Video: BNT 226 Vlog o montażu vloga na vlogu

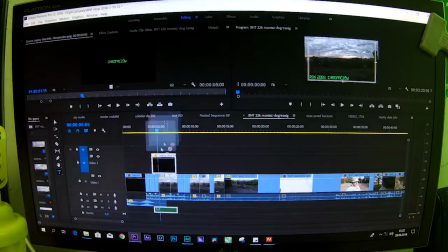22:54 To importujemy go sobie tu właśnie na oś czasu,
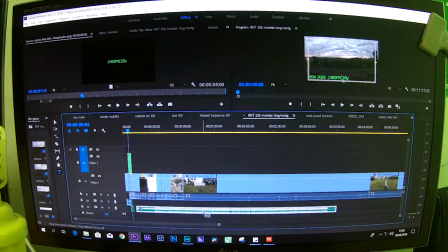22:59 sprawdzając, czy przypadkiem się nie zasłoniło coś, ale nic się nie zasłoniło, także dobrze.
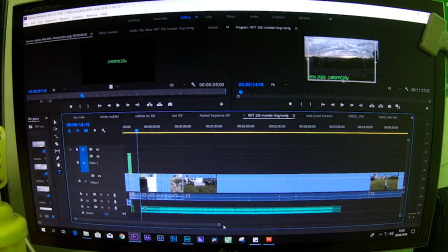23:07 I teraz trzeba go jakoś fajnie dopasować.
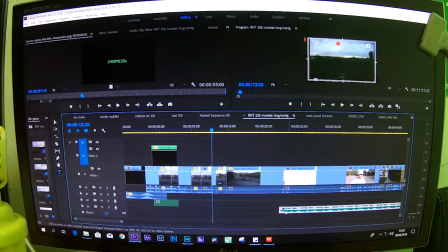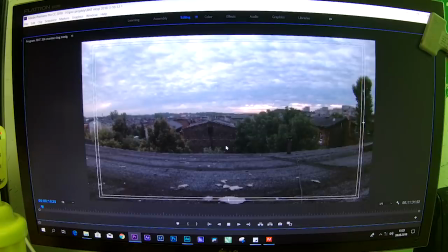23:15 Sprawdźmy, jak to wygląda. No niestety strasznie się to tnie.
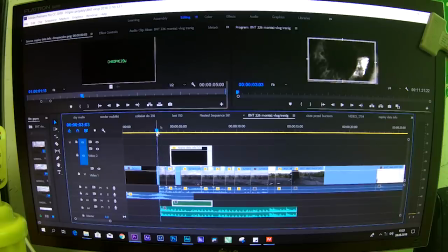23:21 Także wyobraźcie sobie, że to leci bardzo płynnie.
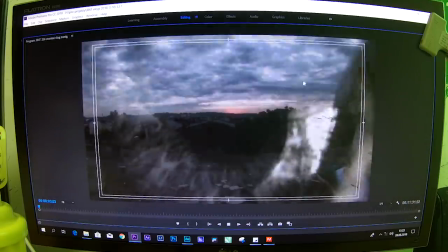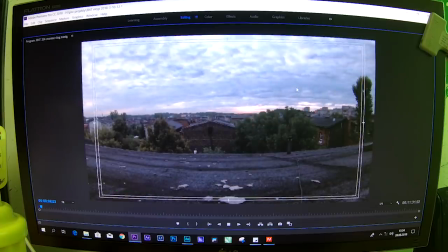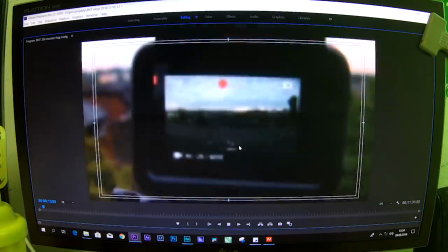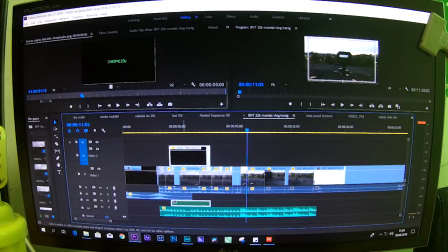23:39 Tu teraz można zmienić jeszcze nieco kolor tego timelapsa i sprawić, żeby był bardziej żywy. W Adobe Premiere jest coś takiego bardzo fajnego, czego nie było na przykład w Sony Vegasie, jak Adjustment Layer.
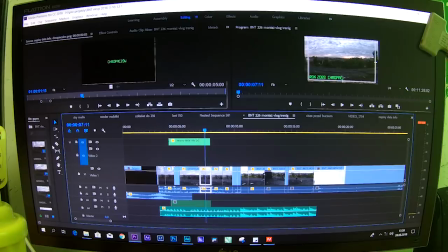23:59 Adjustment Layer to są takie nakładki, można powiedzieć.
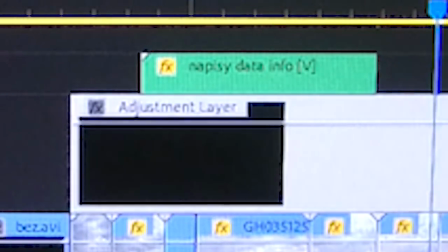24:04 Ten Adjustment Layer, on działa w ten sposób, że to trzeba umieścić nad wszystkimi klipami
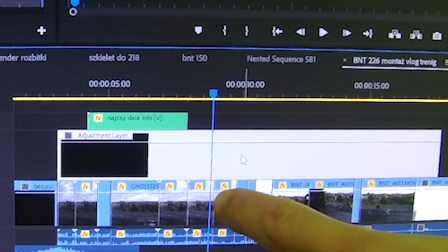24:11 i teraz ten Adjustment Layer oddziałuje na te wszystkie klipy,
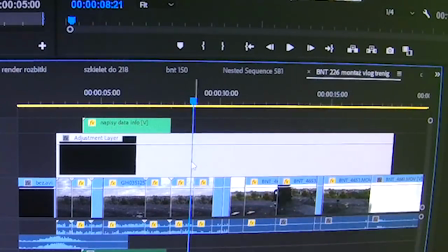24:16 które są pod nim w taki sposób, że jeśli na ten Adjustment Layer nałożymy jakieś efekty,
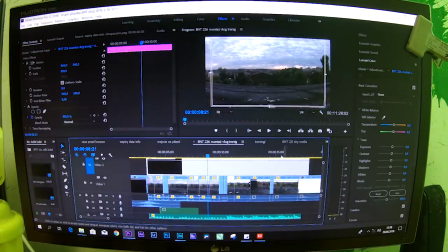24:23 na przykład bardzo popularny i przyjazny w obsłudze
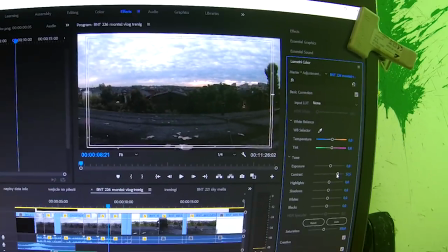24:29 Lumetri Color, i dajemy trochę lepszy kontrast, trochę lepszy kolor, trochę wyciągnąć z cieniów, trochę zmniejszyć wysokie tony, żeby tak bardziej niebo wyciągnąć, i no nie wiem,
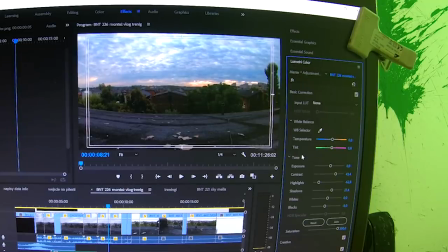24:47 czy kolor bardziej zimny, czy bardziej ciepły zrobić, ale ten beat jest taki dość poważny i mroczny, także fajnie by było chyba zmienić barwy na takie zimne i powiedzmy na takie lekko, no nie wiem, mi się podobają takie kryminalne kolory.
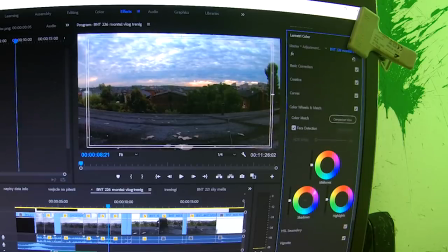25:07 Znaczy się, niskie tony trzeba wpuścić w taką lekką zieleń. Wtedy robi się taki właśnie, nie wiem, kryminalny klimat. Mi się to tak kojarzy.
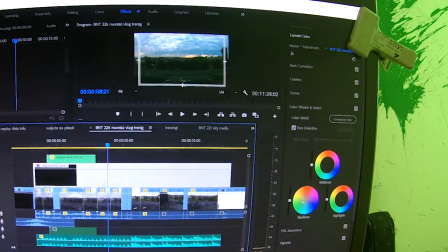25:16 Kiedyś jak Rzek montował teledyski, to bardzo często Rzek właśnie robił w nich taki kolor, że wszystko jest takie lekko zielonkawe, takie zimne i surowe jakby.
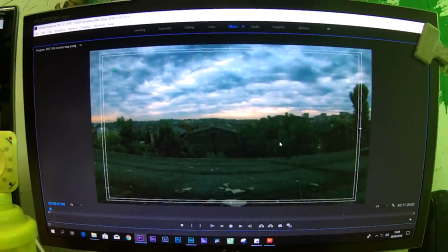25:32 Wydaje mi się, że to będzie pasować do tego bitu.
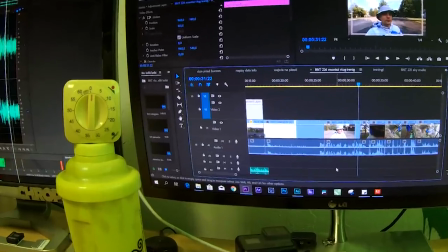25:39 Przerwa, kolejna przerwa w procesie montażu.
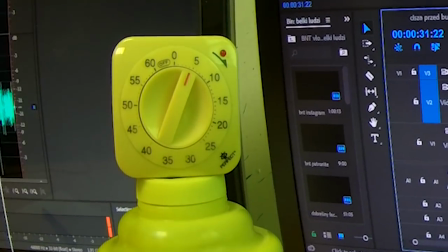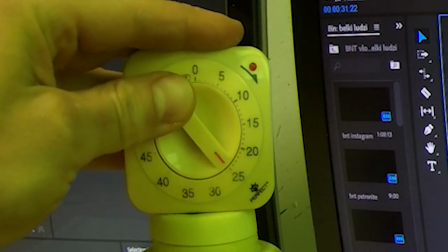25:47 Koniec przerwy, kolejne 25 minut montażu właśnie trwa.
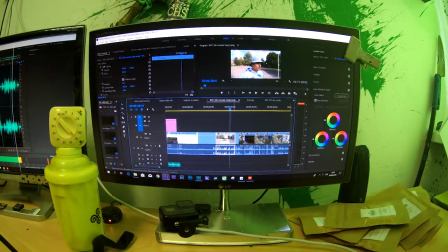25:54 I teraz kolejna nałożenie tej mojej belki z moim Instagramem.
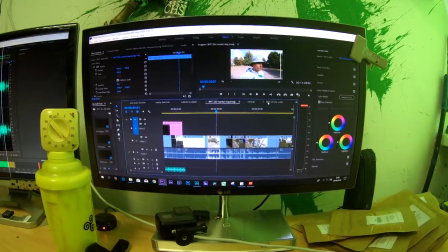26:00 Jak to zrobić? Ano, można właśnie wrócić jak zwykle do
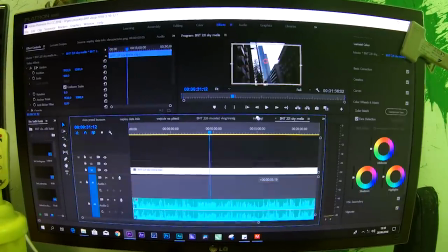26:05 jakiegoś starego odcinka i skopiować z tamtego odcinka do tego odcinka
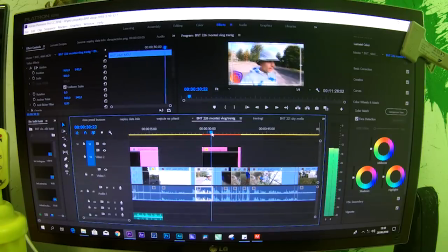26:12 właśnie tabelka.
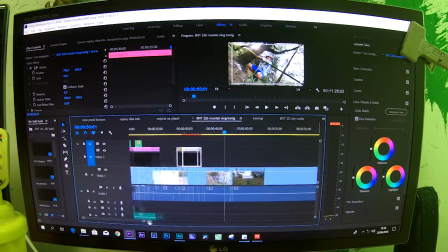26:17 Teraz kolej na udźwiękowienie mojego treningu na złożenia poslaku.
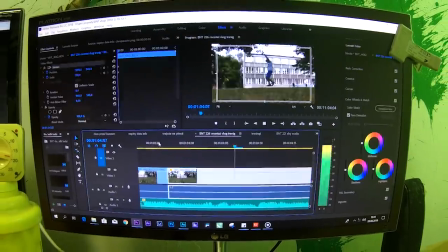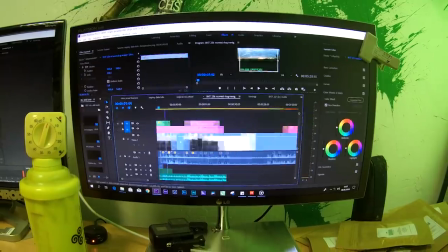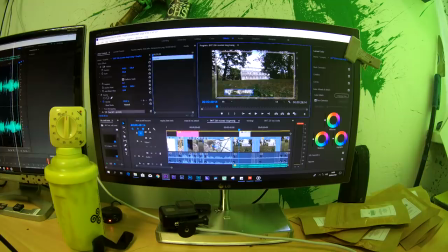26:38 Przerwa, kolejna przerwa wybiła.
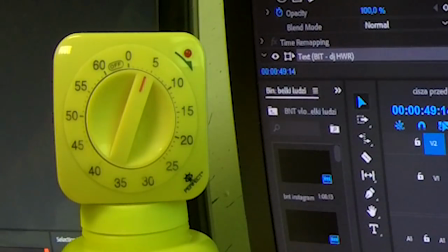26:45 Jest to już któraś przerwa z kolei, według moich obliczeń. Montaż dzisiejszego odcinka trwa już 2 godziny.
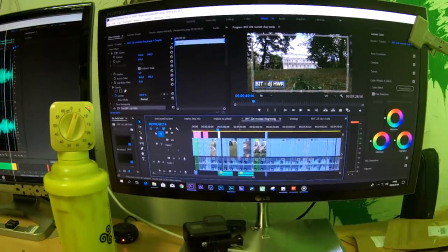26:53 I w czasie tych 2 godzin udało mi się ten odcinek prawie że zmontować.